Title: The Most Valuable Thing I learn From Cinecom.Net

Hello and welcome back to another Adobe After Effects tutorial. Today I'll be showing you the thing that I use the most in my real life freelance career that I learned from Cinecom.net. And the way I use it is a little bit different from the original tutorial where they show it in the rotation reveal in After Effects.
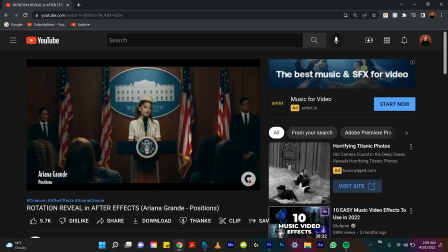0:18 Where they animated this spinning transition like an Ariana Grande tutorial. It's not essentially the spin transition that I took away from this, but the expression that they use. And all the amazing places that I've been able to use this expression. Well, actually, first things first, this video is sponsored by Squarespace. Obviously, I already have it linked in the description below. You can go check it out now if you want, but I'll show you how I use it within After Effects.
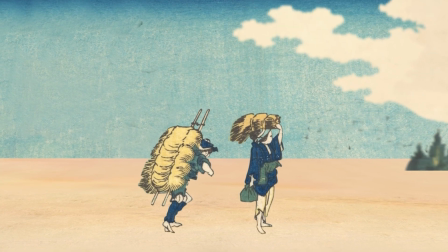0:43 Some of the best examples I've done so far is I animate a lot of old paintings. And I did one recently of Sunday Afternoon by George Surratt. And the way I did the animation is I had the world basically build itself.
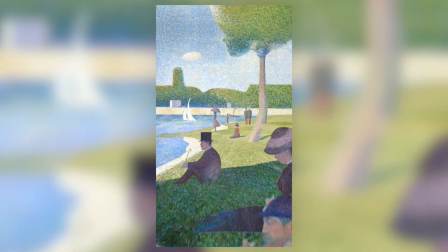0:56 And so I used the expression to have all these pieces pop in and bounce into the scene, and I thought it looked incredibly satisfying. And just like the rotation reveal video that they showed,
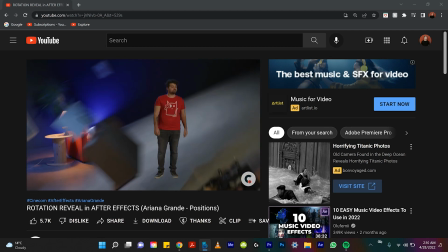1:05 I also use that expression a lot for when I'm animating iconic photos to transition into each other.
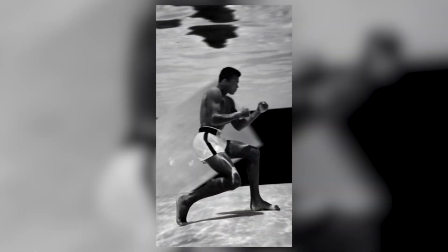1:11 So essentially, this is the thing that I use the most in my daily life that I've learned from Cinecom.
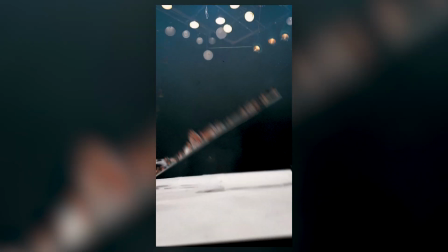1:16 It's that expression. I'll show you some practical ways that I use it starting right now.
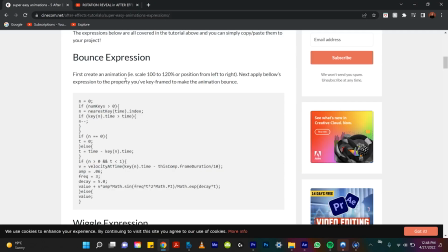1:21 And also, here's the website and the bounce expression that I use. Linked down below, of course, but essentially, first step is copy all of this information. Control C, or Command C, I think, for Mac users.
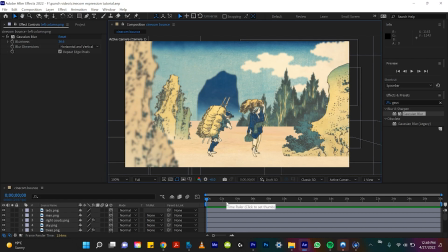1:37 So bam, we're in After Effects, and I've reconstructed one of the old paintings I've animated to be this little scene.
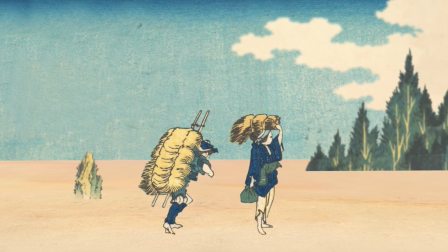1:44 And what we're gonna do is we're gonna animate all the pieces to pop in different ways to show you how I've used this expression.
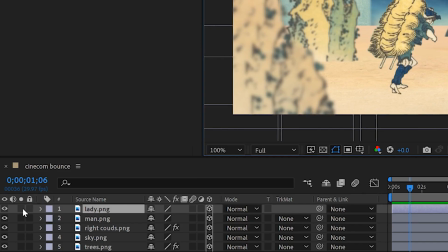1:50 So first we'll start with this lady. If I isolate her, we can look at where I placed the anchor point.
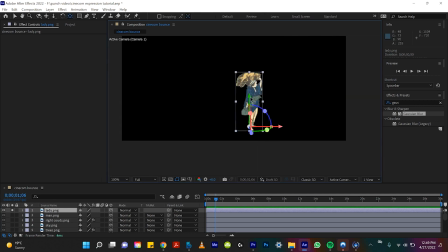1:56 So originally the anchor point was probably right in the middle,
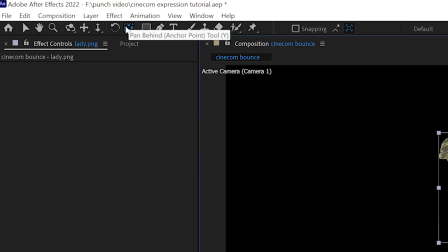2:01 but if you hit Y or come up to the top and select this button for the anchor point tool, we want to drag that down to her feet.
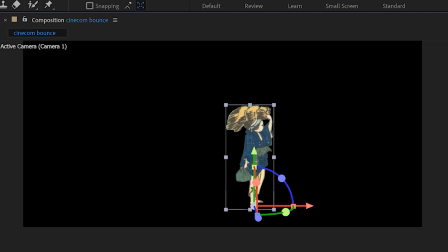2:09 Because I'm thinking for the lady, I want her to scale in, I want her to pop. And so if I scale her down from this point, she'll stay exactly where she is in the painting. If I left the anchor point over here in the middle and I scaled up, it would look super weird because it would look like she's coming out of thin air.
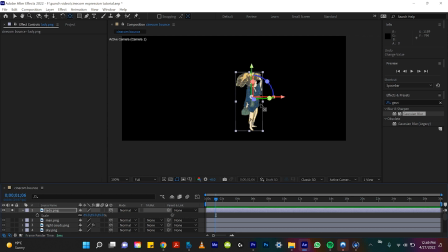2:26 And we don't want that. So for any time you want something to scale into the scene like I'm about to show you,
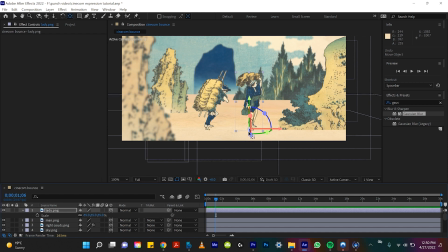2:33 you always place your anchor point down at the bottom of the piece, the feet maybe. So I'll just put it right there. And again, the control for that is Y. So let's create two keyframes, the scale that we have it at now, and let's drag that keyframe out and just click zero.
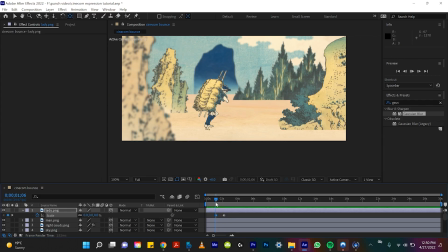2:51 So in real time, if we watch that back, she slows in very steadily, all at one fast pace. I'll even make these keyframes go closer together.
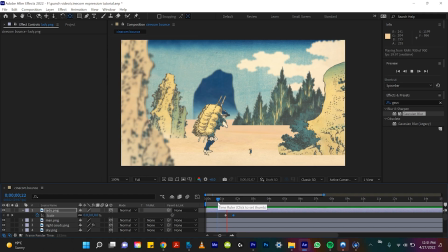3:04 And so here we have her just popping up out of the ground, but it doesn't look that satisfying. And this is where the expression really comes in handy. If you go over to the stopwatch, that's blue, hold down Alt and click on it.
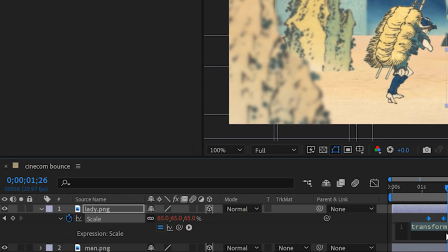3:17 Since we've already copied the expression from the website,
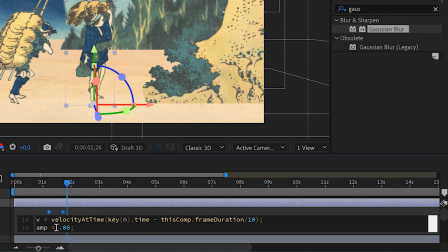3:20 we can actually just hit Command V. And the expression you can see here is already copied into the expression box.
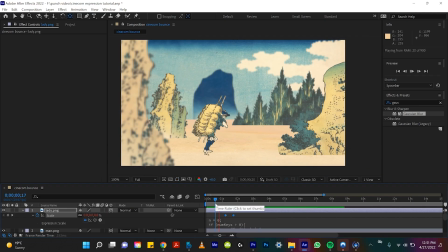3:28 So click anywhere and let's watch that back. Ooh, that is just so satisfying.
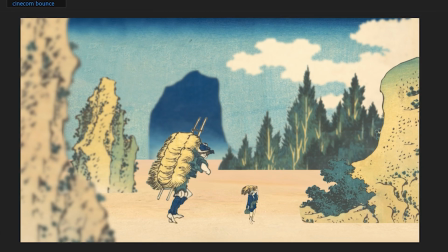3:34 Let's watch that a few times. I think it's just the cool way to bring in motion graphics or 2D animations. It's just satisfying. That bounce really buffers the movement.
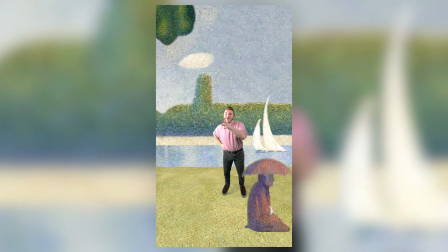3:43 And over time, when you have all the different pieces coming in like this, you can stagger them to come all bounce in at different times in the scene, and it just looks really cool.
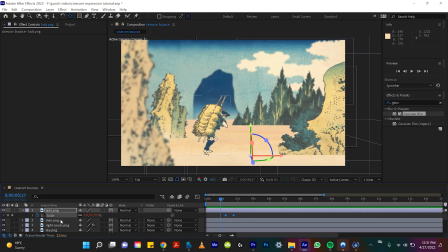3:52 So now I'll do the man.
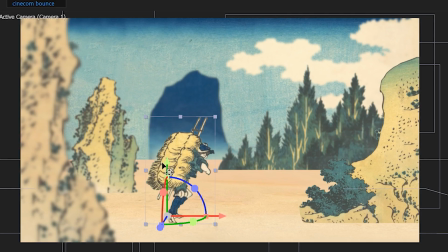3:54 Remember, we want to do the anchor point down at the bottom, especially if we're using this bounce expression with scale.
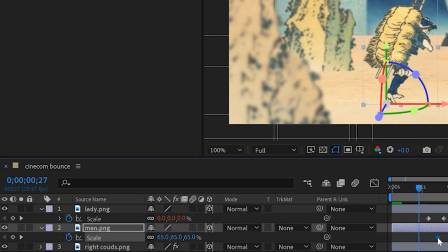4:01 So scale at where we want him to be, drag it over, and click zero.